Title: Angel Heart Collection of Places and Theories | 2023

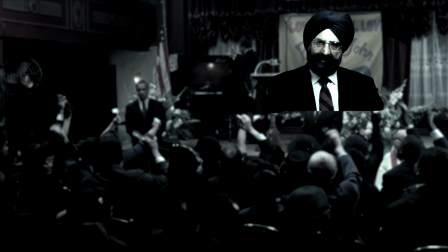749s
Cipher is introduced by the Reverend as his teacher and a very wise man of another faith.
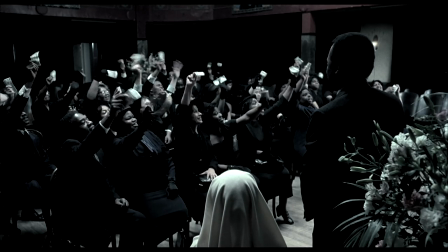756s
Seifer, a.k.a. Seifer, and the Reverend are associates. And Pastor John's quip about deserving a Rolls Royce is
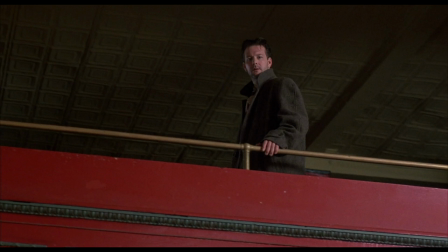765s
likely a reference back to the novel,
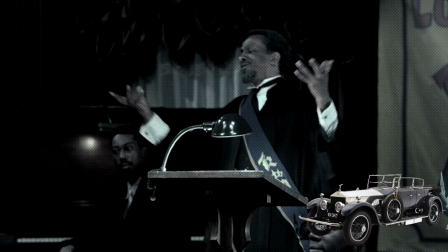771s
where Reverend Love chauffeured El Seifer around in his roles. But back to the film.
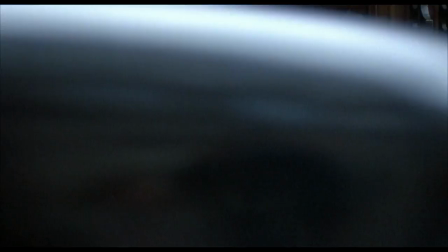777s
New Temple of Hope becomes the kingdom mission.
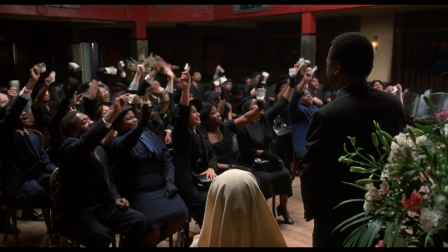781s
Reverend Love is now Pastor John, who wishes for a rose but rides around on a carried chair.
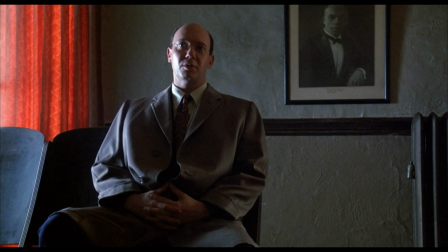789s
What is inferred in the film and mentioned in a working draft of the script, that Pastor John is a business associate of Cypher's.
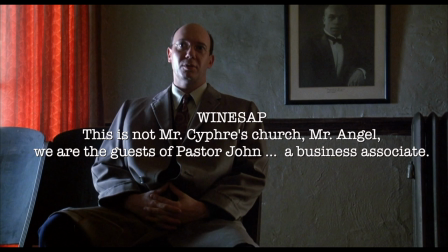798s
As originally to be explained by Winesap, he and Cypher were guests of the pastor.
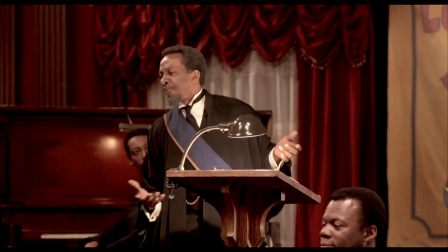805s
So how does Pastor John benefit from Cypher's help? Money, of course.
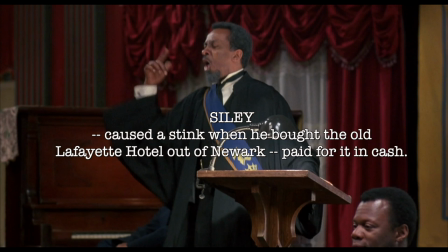810s
As explained by an in-script character, Siley, a newspaper vendor removed from the film, later explains to Harry that the pastor bought a hotel in Jersey in cash.
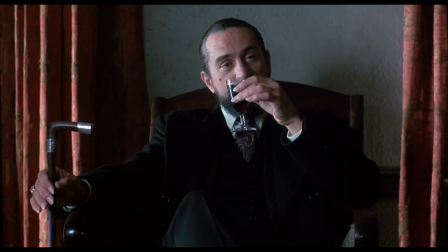822s
He's swimming in it. What does Cypher get in return? Pastor John's soul, of course.
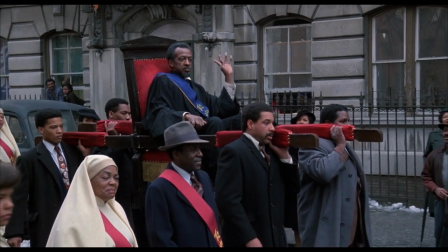829s
The film tells its lore more abstractly. The pastor's true spiritual beliefs tucked in a hiding place.
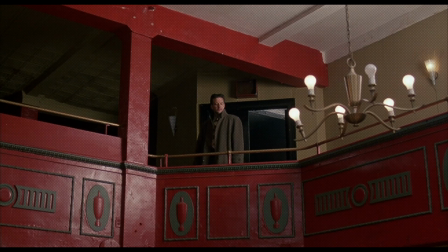837s
On first viewing, it may be interpreted as hypocrisy, putting up a false face.
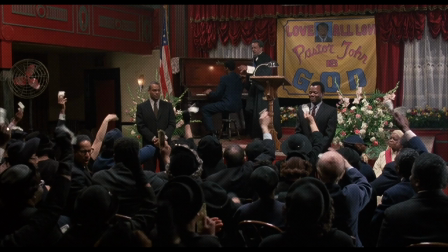843s
However, if you start linking John with making deals with the devil,
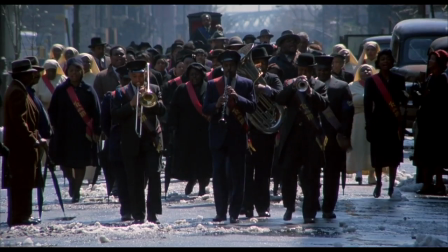848s
we understand more Lucifer's ability to persuade others to sell their faith for the material,
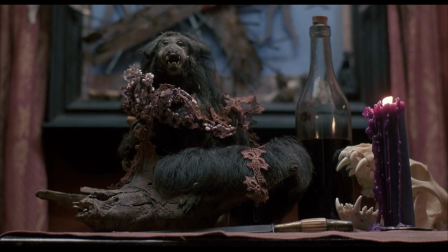855s
whether it's money or your favorite taxidermy.
You must want this, Johnny.
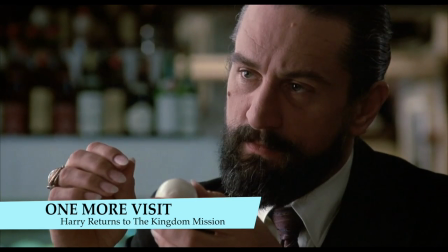862s Pretty bad, huh? I don't like messy accounts.
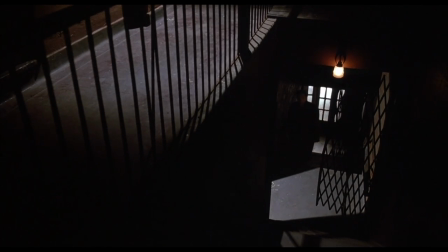868s
Why does Harry Angel make a second trip to the Kingdom mission?
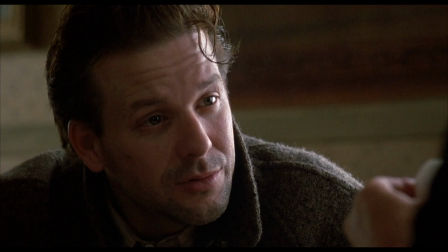873s
Angel was all but bribed to stick with the investigation, and one scene later he's off doing something else?
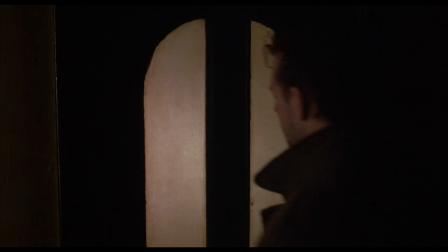881s
The kicker here was he wasn't going to find Johnny Favorite there. He would find nothing to help with his investigation.
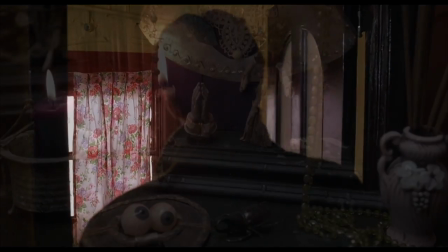889s
Angel's visit to the Kingdom mission is a story told exclusively visually.
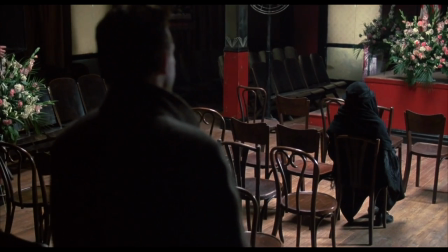894s
In fact, there are many stories, each without a single word of exposition made inside. From scene to scene, we are given a preview of either the future or the past.
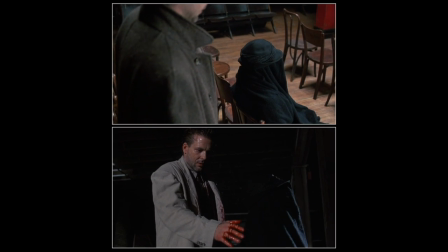906s
Parker cleverly inserts a montage here of experiences, of clues seen later in waking dreams.
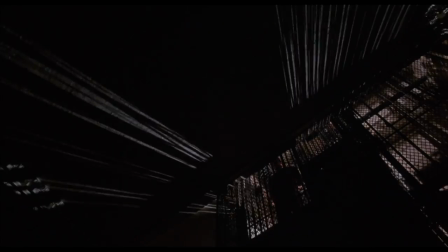914s
All are conscious premonitions of what we'll see again in Angel's head.
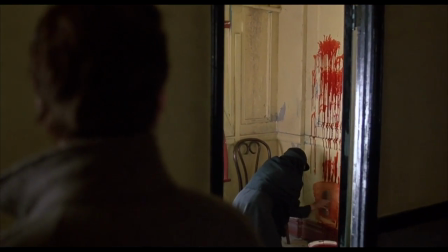920s
We can assume he was lured back because the bloodied wall triggered his curiosity.
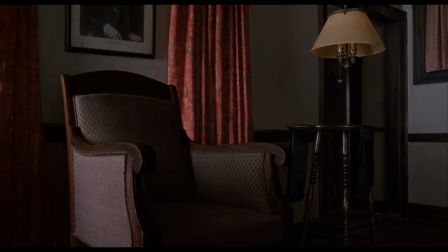925s
However, he sticks around helping himself to Pastor John's most sacred throne room.
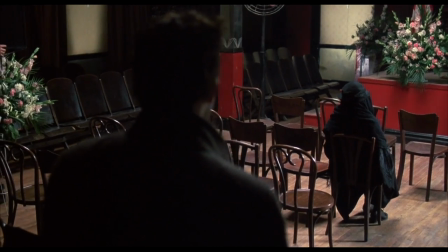932s
Then he makes his way to the pulpit, sees a vision of the lady in black before heavies jump him. If we take these one by one, we get an example of a translucent window and a porcelain bowl,
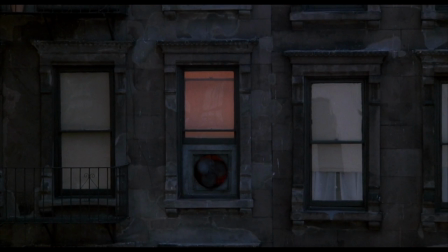946s
each associated with the final. sacrifice. Harry is staring at an empty chair perched on the stage.
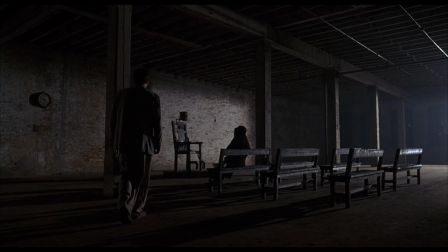955s
This is seen later as an electric chair in another vision.
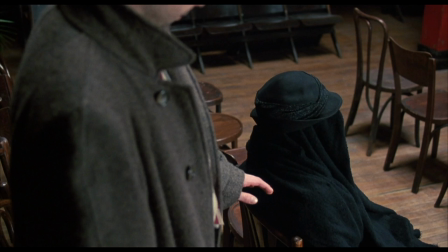960s
Angel later approaches the Lady in Black, which may be an apparition or an oblivious follower.
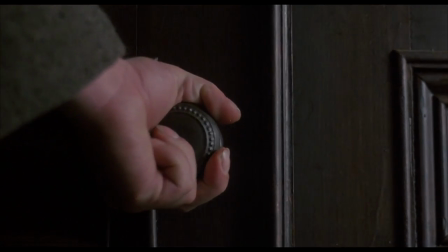968s
Let's not forget other lures, including that voodoo cabinet. it.
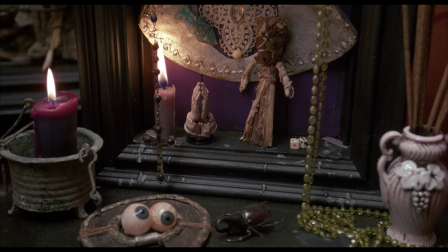973s
This does at least two things, intermingles paganism or the occult in a place where you'd expect to see it the least. It also replaces Winesap's scripted explanation of the pastor's
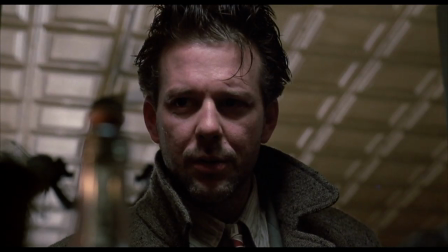986s
association with Cypher that will be re-examined in an epiphany,
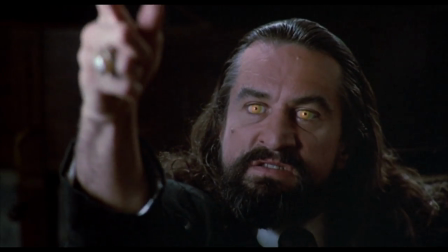991s
not that one, after Cypher's final reveal.